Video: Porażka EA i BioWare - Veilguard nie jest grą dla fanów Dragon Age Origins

Zapewne widzieliście już nowy trailer do Dragon Age Veil Guard. Jeśli tak, no to wiecie, że hmm... Większości ludziom nie przypadą do gustu, ale jeśli go jeszcze nie widzieliście, no nic straconego, możemy go sobie obejrzeć razem. Tylko żeby YouTube nie slapnął mnie copyright strajkiem i nie założył mi betonowych buciorów i nie wrzucił do rzeki, także wyciszyłem dźwięk. i będę komentował w trakcie, bo jest dużo do omówienia.
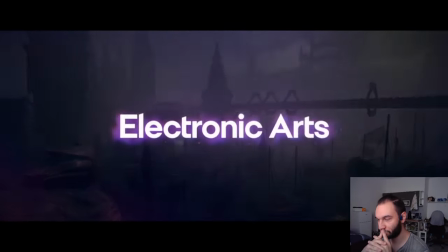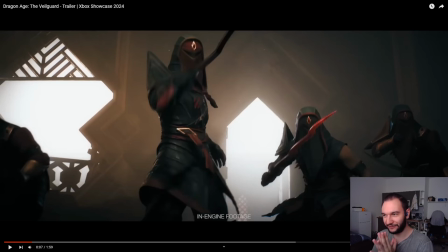[0:38]
Od razu pierwsze, co rzuca się w oczy, to grafika, która wygląda Fortnite'owo. Jakby brakuje tu własnego stylu. Wygląda jak po prostu bezpieczna, niezainspirowana niczym ciekawym grafika, którą możemy zobaczyć w Fortnite'cie czy, kurde, nie wiem, w Overwatch'u.
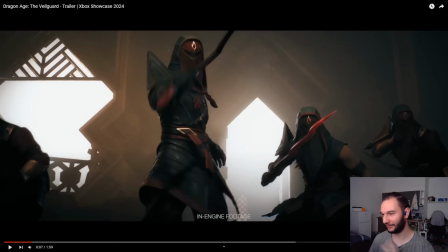[0:57]
Jest taka dość nijaka, nie jest ani realistyczna, ani taka hiperprzerysowana, żeby przedstawiała jakiś konkretny styl graficzny. Jest taka... Ale lećmy dalej.
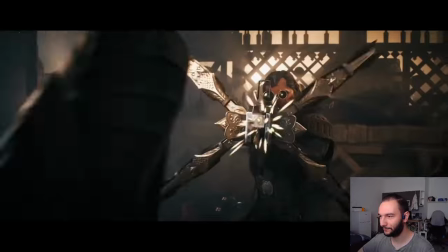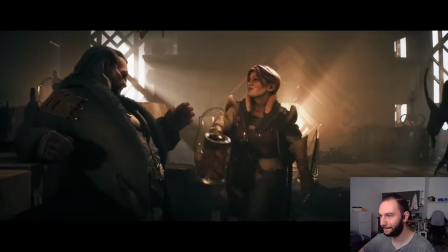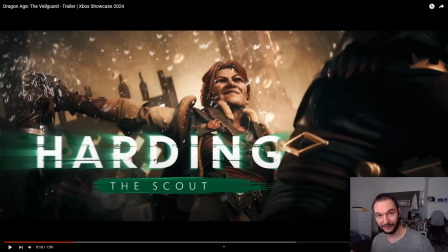[1:19]
I tu mamy pierwszy przykład tego, co zobaczymy więcej w tym trailerze, czyli kart przedstawiających postaci. To nie jest jeszcze najgorszy przykład, więc... To jest
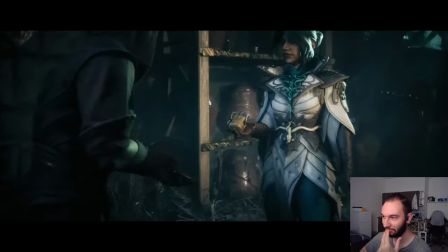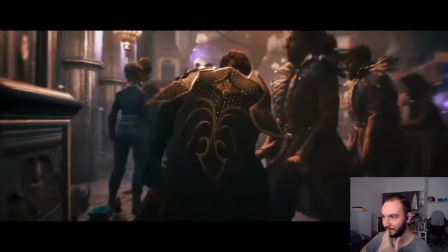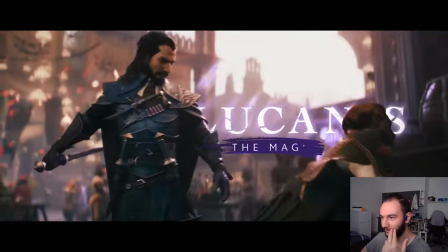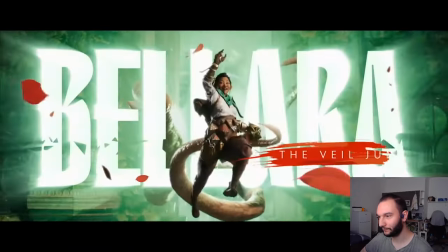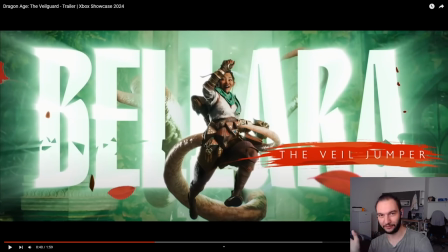[1:55]
chyba najgorszy przykład tych wszystkich kart przedstawiających postaci, bo jak to zobaczyłem, tą konkretną postać, jak wypada z tego i macki się obracają, skojarzyło mi się Borderlands, James Gunn,
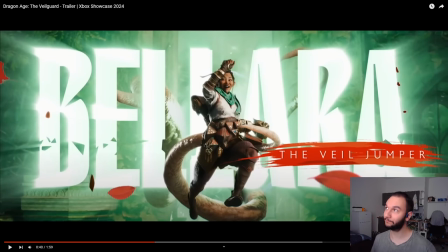[2:07]
Strażnicy Galaktyki czy Suicide Squad. Nie są to, powiedziałbym, że nie są to złe skojarzenia, ale jeśli chodzi o Dragon Age, a moim zdaniem jest to takie przejście tonalne z poważnej historii, poważnego podejścia, jakie było w Dragon Age Origins do tego,
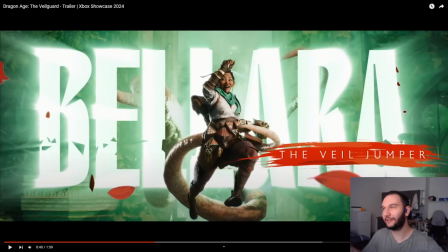[2:26]
co mamy w czwórce, które jest takie baśniowe, takie właśnie James Gunnowe, takie Borderlandsowe, takie nie biorące siebie na poważnie coś, które wygląda bardzo generic.
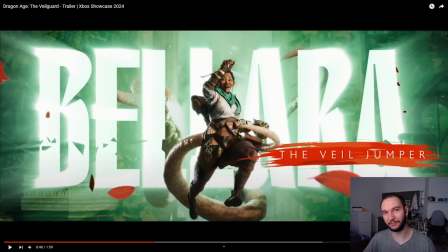[2:39]
Jakby nie miało właśnie tożsamości, która jest oryginalna. Jakby już to widziałem. Już to widziałem wiele razy i szczerze się już znudziło, mam wrażenie. I wydaje mi się, że też nie pasuje absolutnie do Dragon Age'a. Przynajmniej do tego, co ja kojarzę z Dragon Age'em.
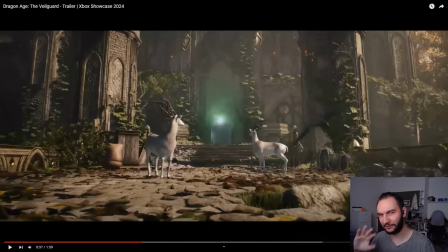[2:54]
Ale lećmy dalej.
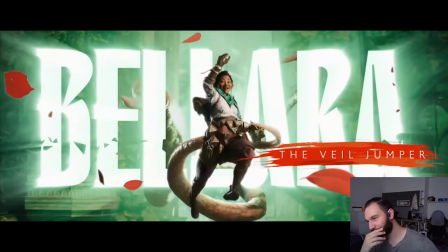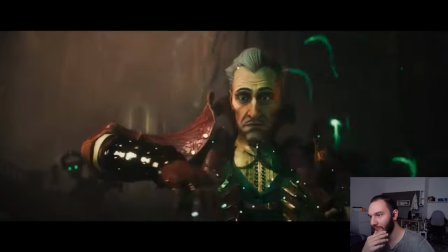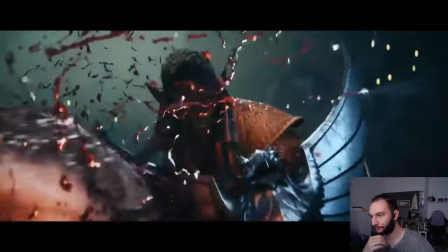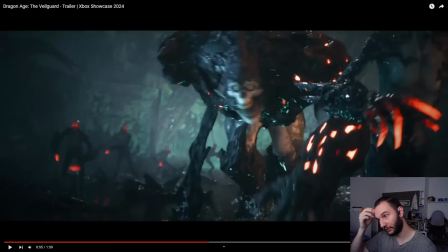[3:14]
Tu jest scena, gdzie jest pokazany Darkspawn. Nie wiem, może ja źle pamiętam, ale one się chyba nie świeciły na jakieś czerwone plamki.
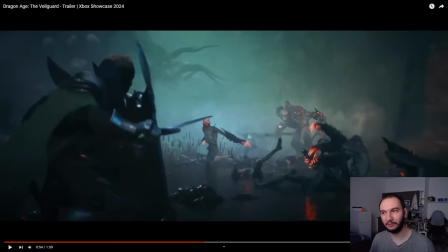[3:23]
Darkspawn, który wygląda jak jakieś randomowe mobki z, nie wiem, każdej innej losowej gry. Jakieś jasne kolorki, czerwony, o, że to oznacza, że złe, bo czerwone to złe, nie? Takie, nie wiem, zobaczyłem świecącego potworka i uznałem, okej, to może być jakakolwiek inna gra,
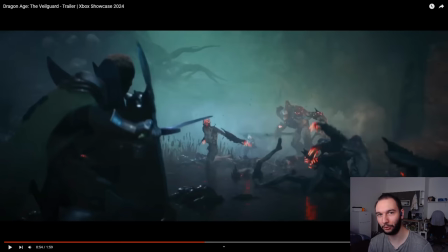[3:43]
która jest jakimś no-name'em na rynku.